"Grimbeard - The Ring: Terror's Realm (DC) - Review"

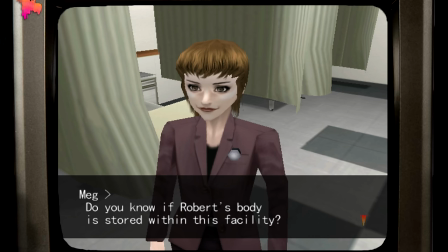It's kind of interesting that one of the many things it borrows from Resident Evil is the sort of simplistic expression animations characters display,
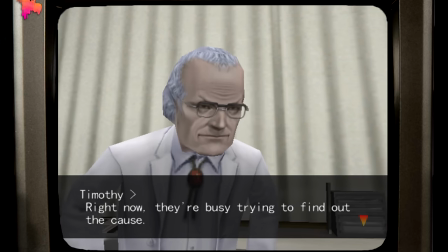where they'll put a hand on their hip, or shrug, or point at someone with their entire claw hand.
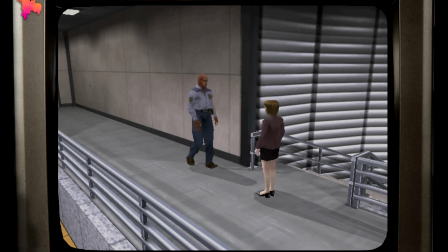I don't mean to say this is poorly done in either game, but it shows how little they wanted to make it their own,
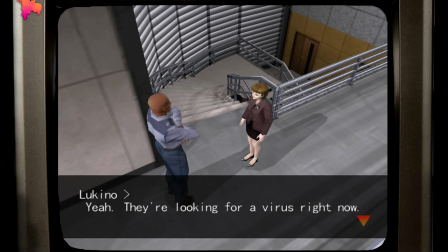or, you know, use this new technology to advance or alter something from a 5-year-old game.
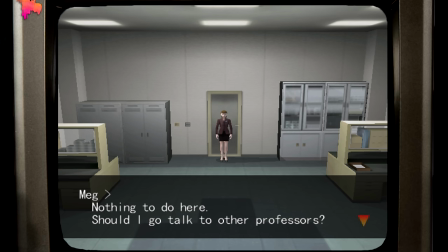The Ring is full of these stock rooms that are copied and pasted several times over, and many don't even serve a purpose.
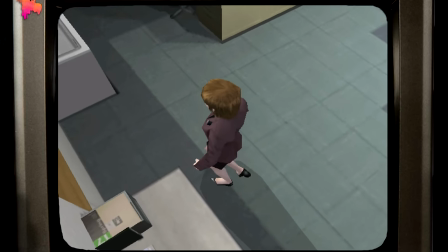Intentional or not, I guess it does begin to impart this monotonous and escalating
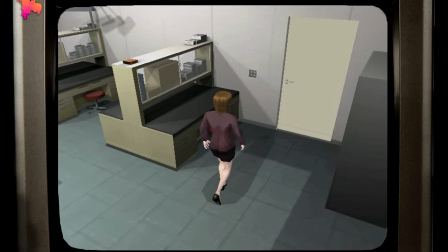claustrophobia once you realize that the whole game takes place in rooms that all look the same.
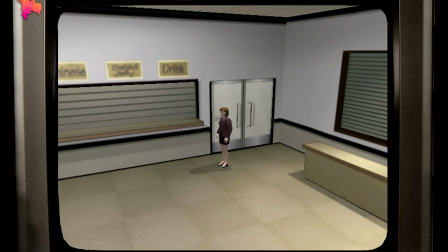If text is incorporated, it's almost always humorously butchered.
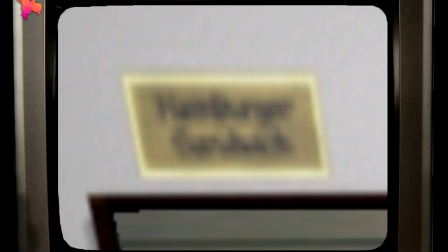You can head to the restaurant and pick from staples like hamburger sandwich, Italian, Chinese, salad jelly, and drink.
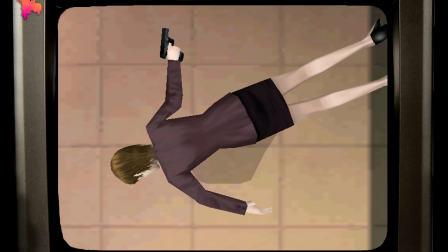I don't think there's anything visually offensive outside of the game's cutscenes,
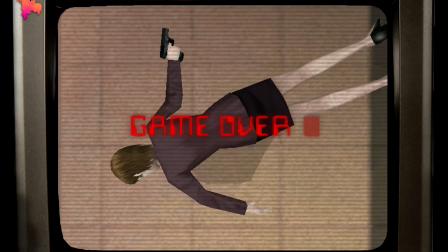which are so spectacularly mishandled in just about every regard that I don't know how to properly express this to you other than to, in gratuitous detail, examine what happens in one. I'll use the opening one. Well, let me back up even further.
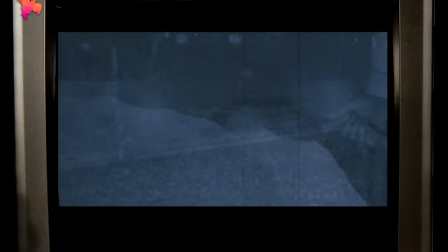So when you boot the game up, there is that montage of clips set to some music, which is fine,
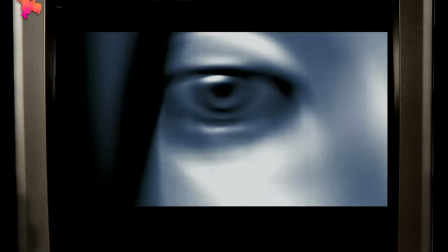nearly promising, but then you get to the title screen, and as if warning you,
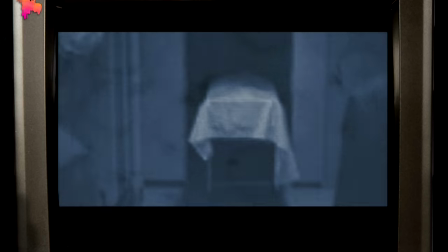telling you outright how much heart went into this game's production, this is the sound that happens when you press start.
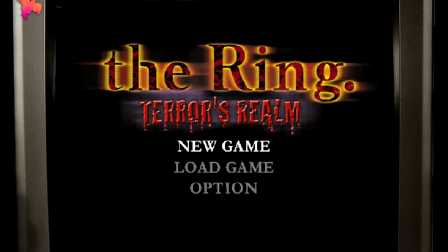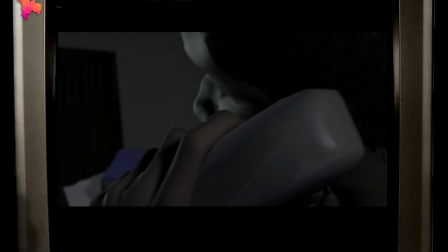I didn't add that. I didn't go to www.funnysoundsforfree.com and download a .wave of this splat noise.
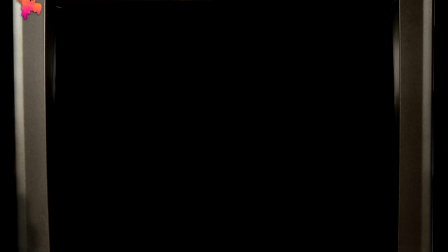That's the first noise they wanted you to hear after your first bit of input.
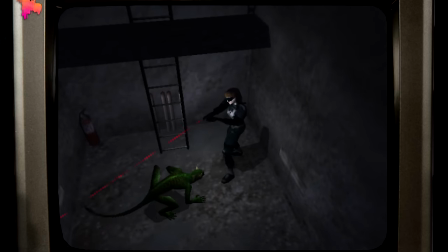Do you understand? You've probably heard this sound already because it's so pervasive throughout the game, but it's just the misstep that ties everything together, you know?
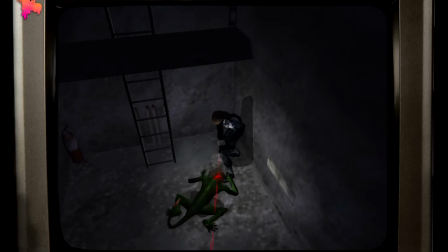It's the mascot of this game's failures.
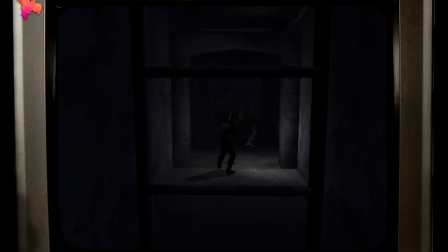It's like the video game equivalent of the Saint Anger snare, continuously reminding you that this just doesn't work.
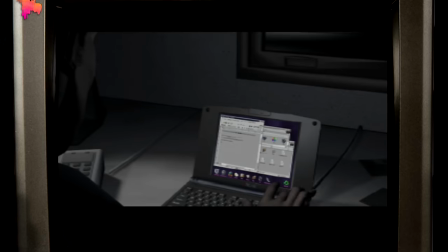Something is wrong.
Anyway, the opening cutscene. At first, it's not aggressively strange.
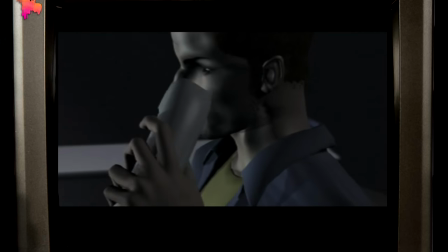Well, it's a little strange that there's no music or room tone or anything.
Well, who the hell does she think she is?
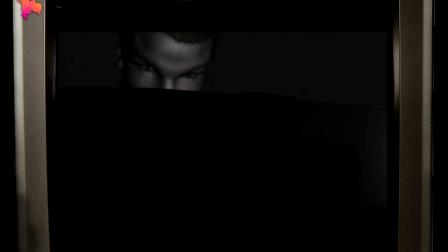She hasn't any idea of how important this project is.
But then Robert is shocked by something happening off-screen and starts dying.
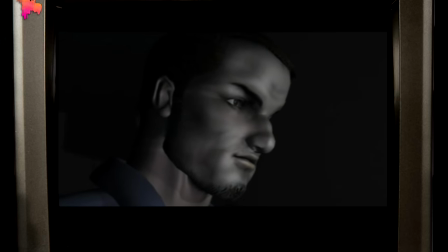The camera zooms into his stationary eye while he impotently screams, "No!"
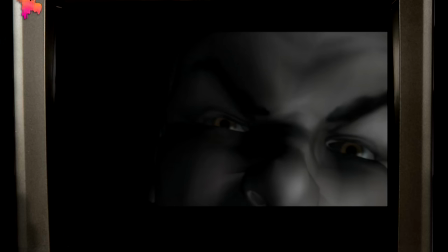Immediately cut to a crusty stock engine sound.
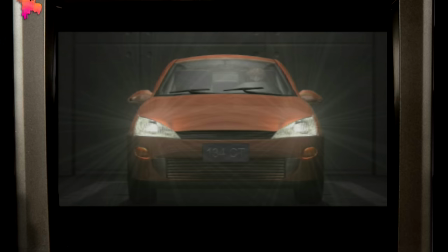Then there is a cut where a different quality sound effect plays much louder.
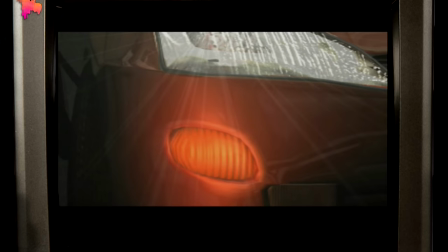still weird that there's no music or anything helping this mix sound less raw and cheap.
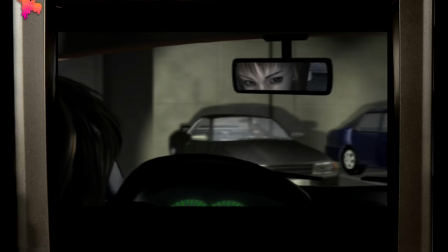Robert.
Then they do another cut to a louder sound effect, this time so jarring that it may as well be a jump scare.
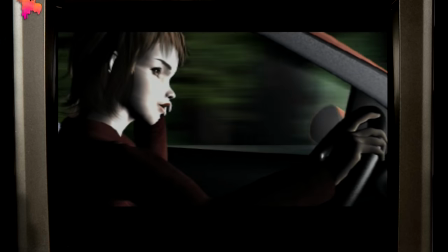Well, today's the day. He has to make up for it.
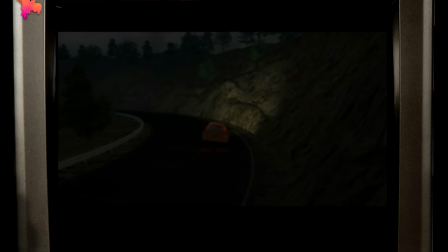Meg sees that there are cops outside Robert's place and says, "What?"
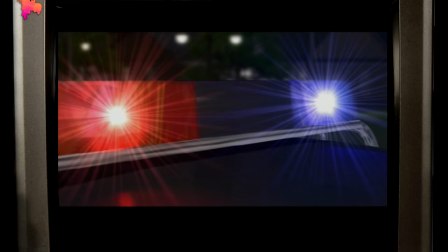But for some reason, the first half second of her voice line is cut off, so it's just, "Ut!"
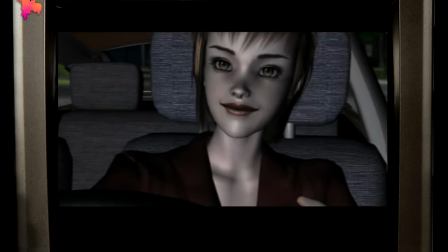What?
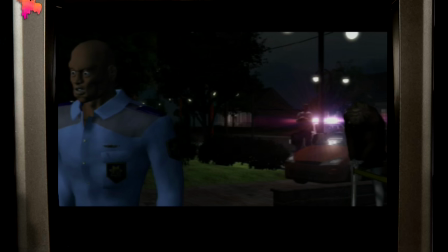Then there's this cop with insane eyes, you know, where you can see the full white all around the pupil and just kind of muttering to himself.
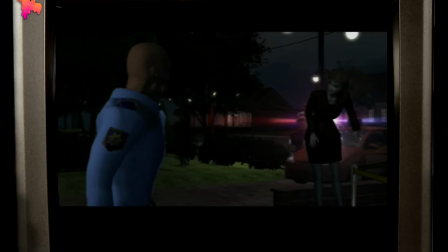Yeah, I think we're just gonna have to do it that way. And that's just a, hey!
Again, I feel like there was supposed to be music or something to drown some of this out.
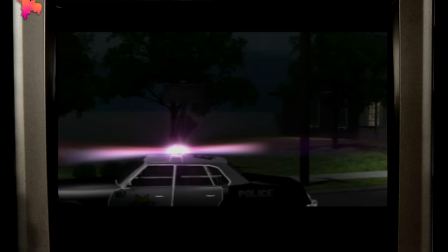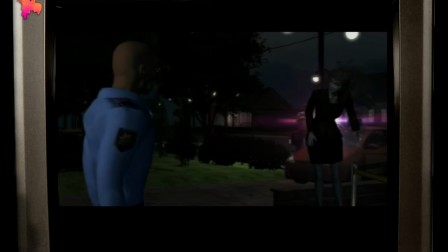He sees Meg crossing the barrier and calmly tells her she can't enter, but Meg's voice actor really plays up him grabbing her, so it seems awkwardly rough.
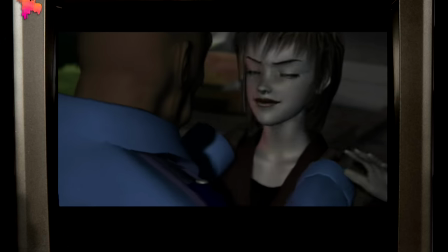Hey, miss. No, I'm sorry, you can't come in here.
Jesus, he's fucking gonna kill her.
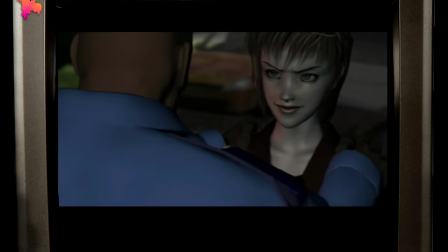These are just the strangest, most uncanny cops.
You're gonna have to get out of here, or do you live here?
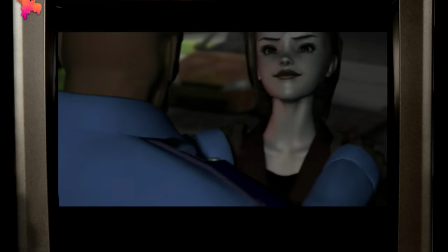What's happened, officer? What's happened, officer? You gotta get out of here, or do you live here? I guess there must be a reason you try to get in here.
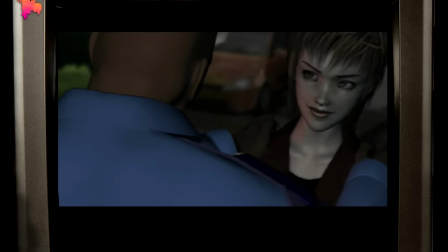Let's start over. Hi, I'm a cop. What's your business here?